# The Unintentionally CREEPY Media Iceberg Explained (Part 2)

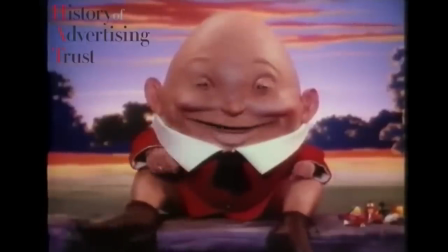20:44 The ad would finally end with him saying, me scrobble now, before he intentionally falls off the wall.
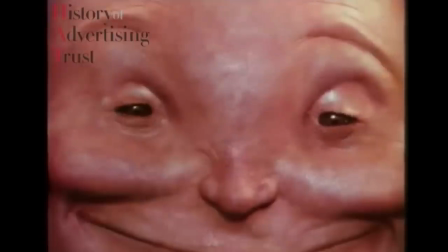20:49 After some time, this ad would be pulled as complaints from parents would begin building up saying that the commercial was scaring their children.
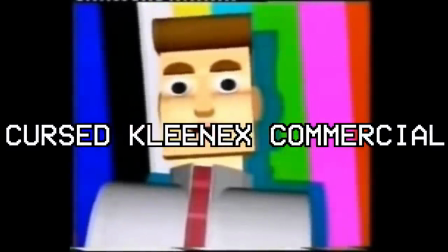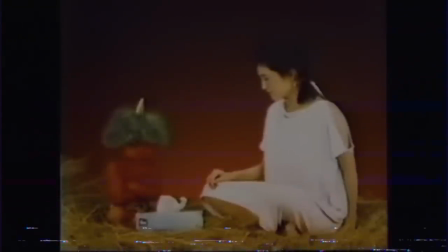21:01 I'll try and make this entry short as it's been discussed by many YouTubers over the years.
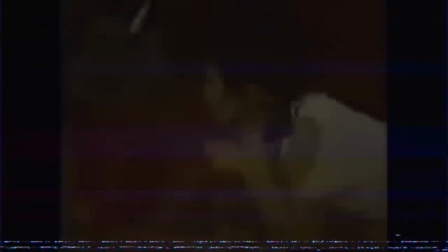21:06 The cursed Kleenex ad is an infamous commercial from the 1980s and depicts a woman and a red-skinned baby with a horn sitting together on a bed of hay.
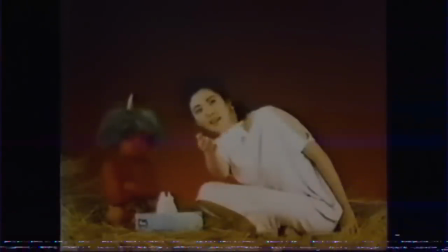21:15 While the woman is seen interacting with the child, the song It's a Fine Day would play in the background.
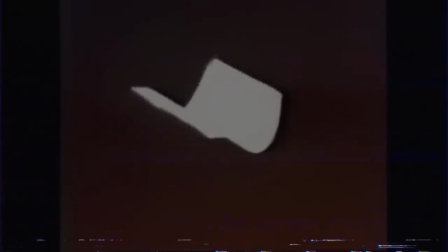21:20 The entire setting that is being built here is very eerie and seems immensely out of place for a Kleenex commercial.
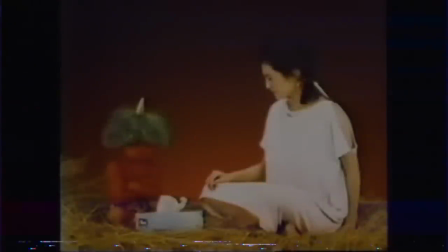21:26 This ad would be the subject of many popular urban legends, including one where everyone who was involved with the commercial would die.
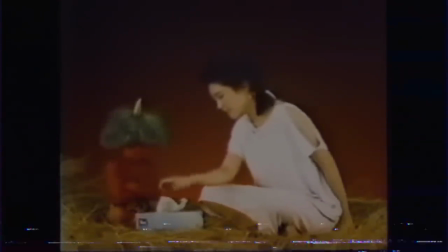21:33 But of course, this was just all a hoax.
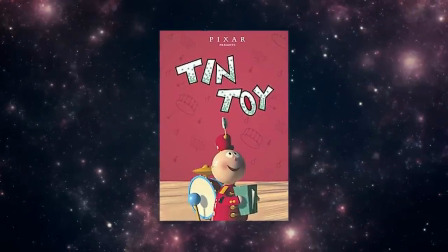21:39 Ten Toy is an animated short film by Pixar from 1988 that has a runtime of about 5 minutes.
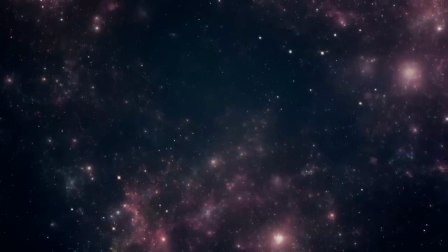21:46 The short film focuses on a one-man band toy named Tinny, who is attempting to escape from Billy the Infant.
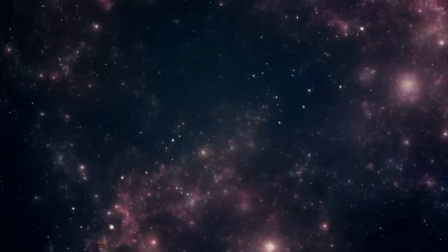21:52 Obviously, being from the late 80s, I wouldn't expect the animation to look amazing but the movements in this short film make the billy character all the more
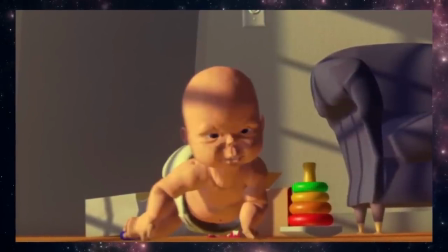22:01 creepy billy's actions are supposed to be scary at least from the point of view of the toy but the dead eyed infant is unsettling in a
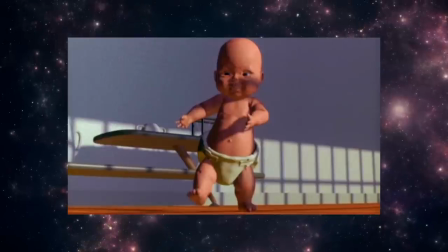22:09 way that pixar didn't intend the way the facial features are configured just make the baby look so evil this
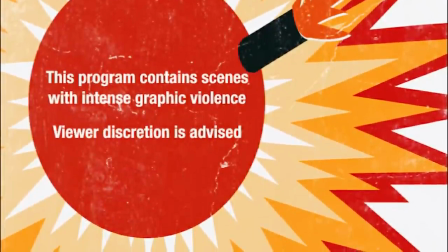22:21 entry refers to one of the many bumpers that adult swim would use as we discussed in part one adult swim would use
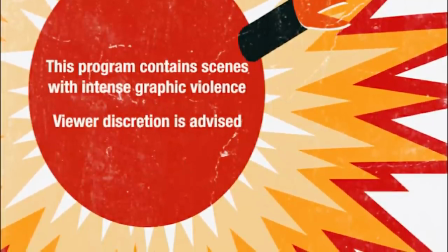22:26 multiple bumpers that are oddly disturbing to try and deter children from viewing the more mature shows that they would air.
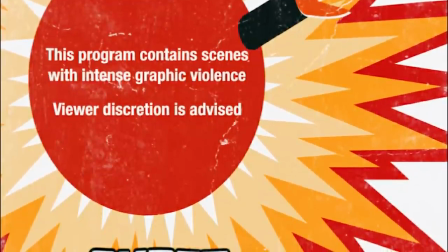22:33 However, those bumpers could be seen as intentionally creepy and had distinct characteristics that made viewers uncomfortable.
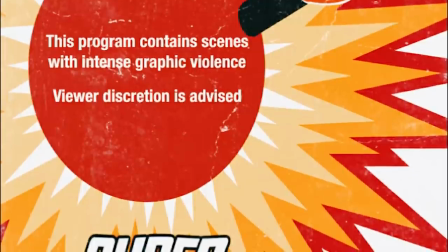22:39 But I can't say why exactly the music that plays alongside this warning is creepy. Nevertheless, there are many people that will say this track makes them uncomfortable.
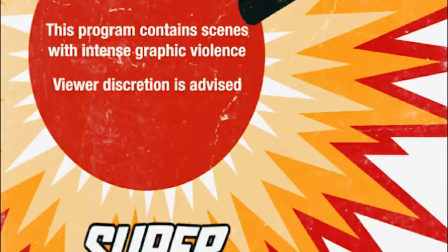22:47 And you're probably asking yourself why I haven't played the actual audio yet.
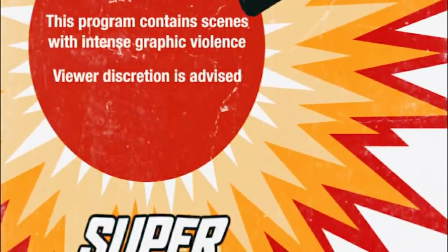22:51 Well, unfortunately, I was testing out some clips just to see if they would get copyrighted and of course this one
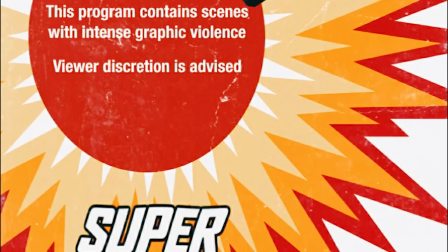22:56 did get copyrighted so i will leave a link for it in the description if you do want to give it a listen
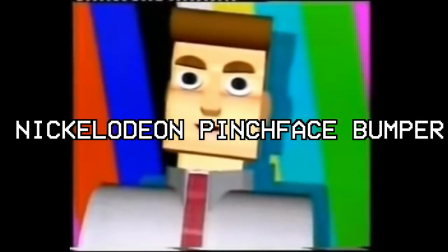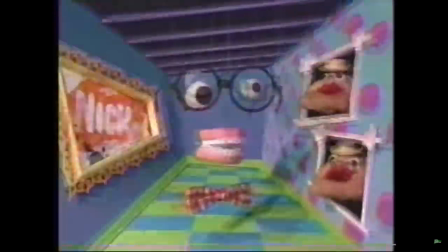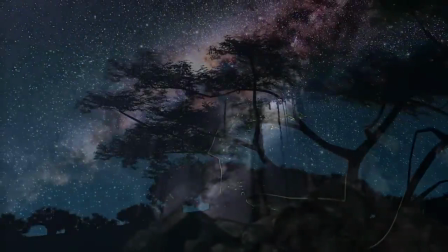23:18 nickelodeon has gone through dozens upon dozens of bumpers throughout
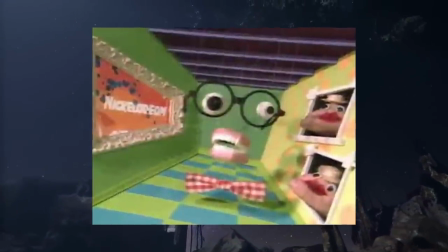23:23 the years but one that has stuck out in many viewers memory is the pinch face bumper from 1997.
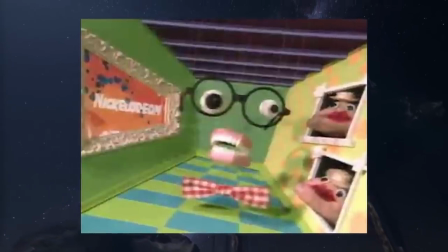23:28 the animation featured a floating pair of eyes with glasses some teeth and a bow tie singing in front of a colorful background the flashing lights
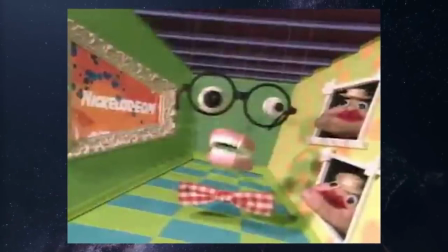23:36 paired with the jarring appearance of the mascot caused many children to fear this bumper. But I gotta say, the audio paired with this is actually really catchy.
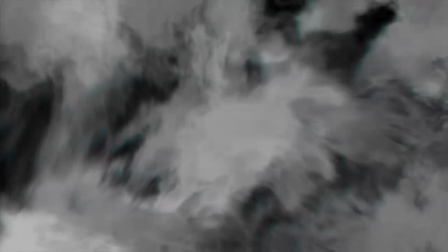23:49 So this entry is definitely more weird than creepy in my opinion and
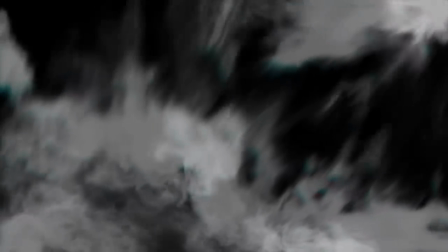23:54 I was debating on whether or not to even include it as it seems really out of place on this iceberg.
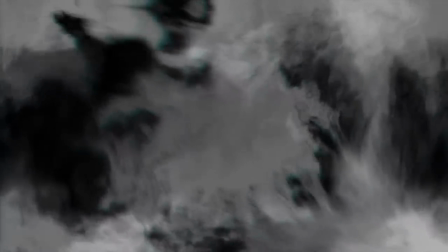24:00 Kay Foria is an artist that creates pieces focusing on famous cartoon characters such as Panini from Chowder,
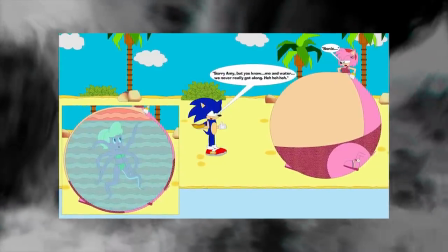24:07 various Sonic characters, and many more.
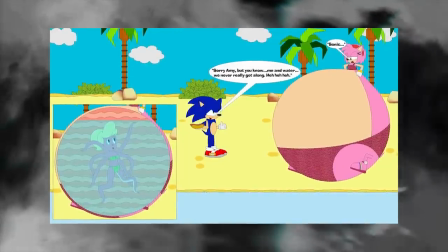24:10 The illustrations would focus on these characters swallowing people whole and then having these comically large stomachs.
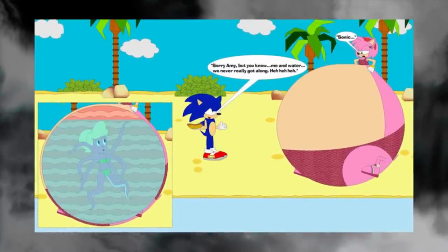24:17 Again, this entry seems pretty out of place on this iceberg and seems more like a fetish thing and hey, if that's what you're into, whatever, does me no harm.
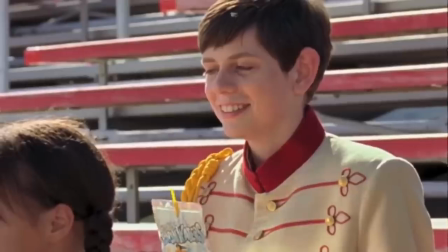24:30 Capri Sun Respect the Pouch commercials were probably my favorite to come across back in the day.
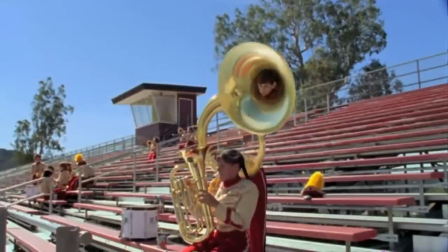24:36 These commercials would tell kids not to do something, but of course, telling a child to not do something only encourages them into doing it.
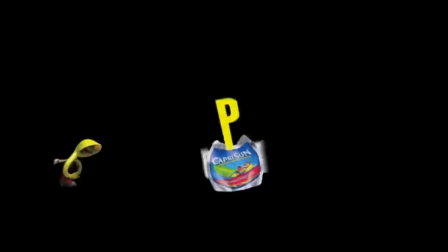24:43 These ads would have children drinking a Capri Sun, and upon finishing it, they would fill the pouch with air before stepping on it.